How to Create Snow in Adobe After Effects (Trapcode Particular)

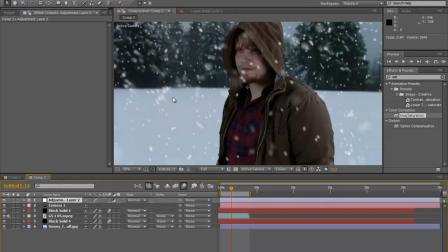(12:08)
So go to new adjustment layer and type in Tritone.
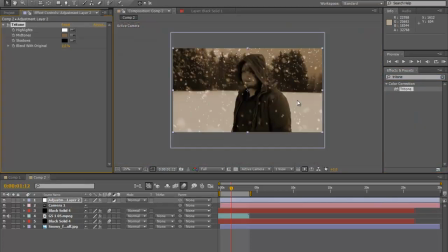(12:15)
And the reason why I created an adjustment layer is that way this adjustment layer will affect all layers,
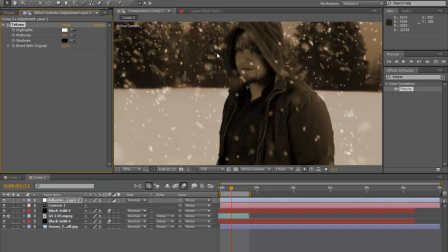(12:22)
so we have all of these particles going in and they're going to be changed with our layer settings.
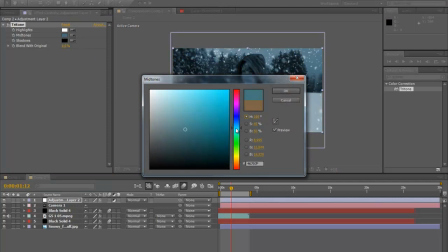(12:28)
So I don't like that sepia tone. We're gonna go ahead. I like these blues kind of around here.
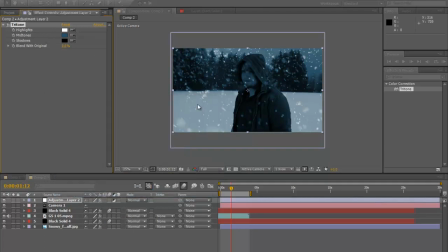(12:36)
I know what you're thinking, this blue is crazy, but whenever you blend it a little with the actual layer, it looks real nice. It kind of gives that unsaturated kind of old type of feel, but it's really cool.
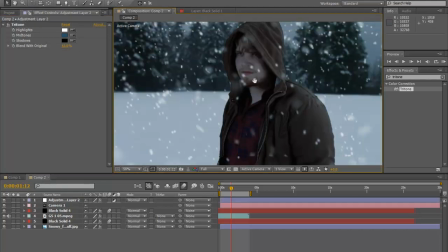(12:53)
So it makes it kind of look like, you know, he's in this dusky type of weather.
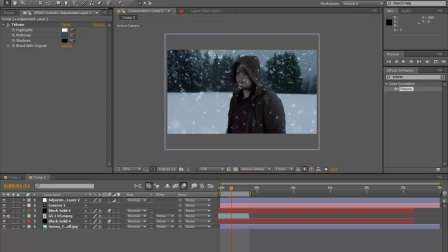(12:58)
And we also have a special effect from our video Copilot particle world, I guess, that they created with their they called particle fusion.
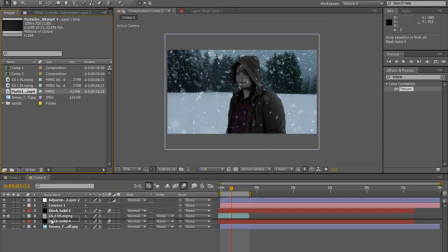(13:16)
But we're going to go ahead and put that I'll incorporate that into our little download, but we're going to go ahead and incorporate that.
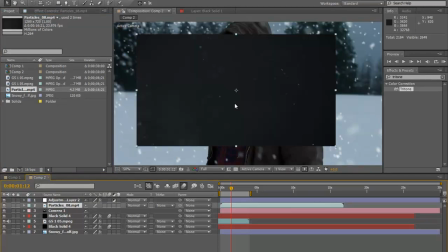(13:25)
So we're going to put that on top, and that just kind of it brings in a little bit more life to the video.
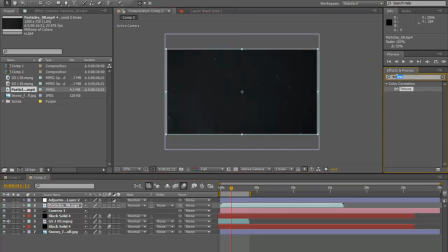(13:32)
So we're just going to bring that up and go screen,
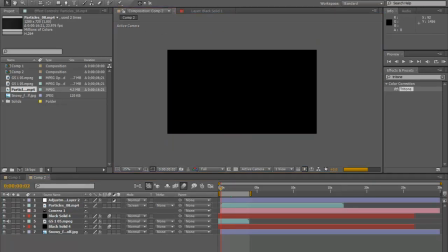(13:41)
and it just makes it a little more snowy, just a little more snowy right there.
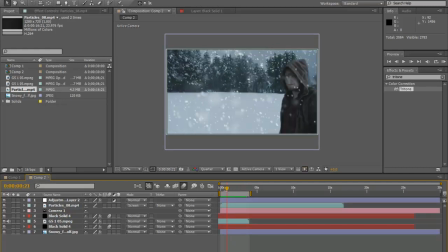(13:51)
But feel free to play around with these settings. I mean, obviously I did this really quickly. My other composition, you know, it took me a little bit more time. But, you know, this is the basics of creating this effect, though.
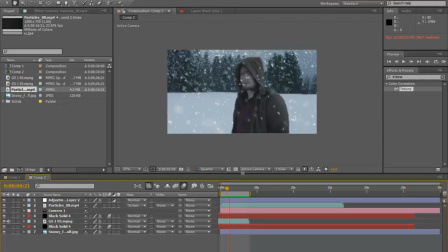(14:03)
It's a pretty nice little snowy effect, but you can use it in all your compositions. And I'd like to see what you guys created. So if you want to, you can upload upload your videos to our little YouTube site, and I'd like to see what you guys create.
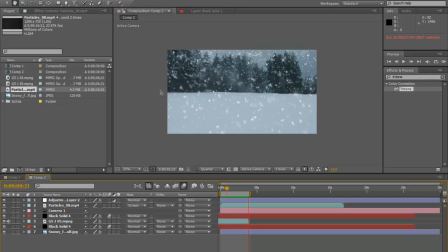(14:20)
So this is Cherokee signing out on another tutorial about how to create snow.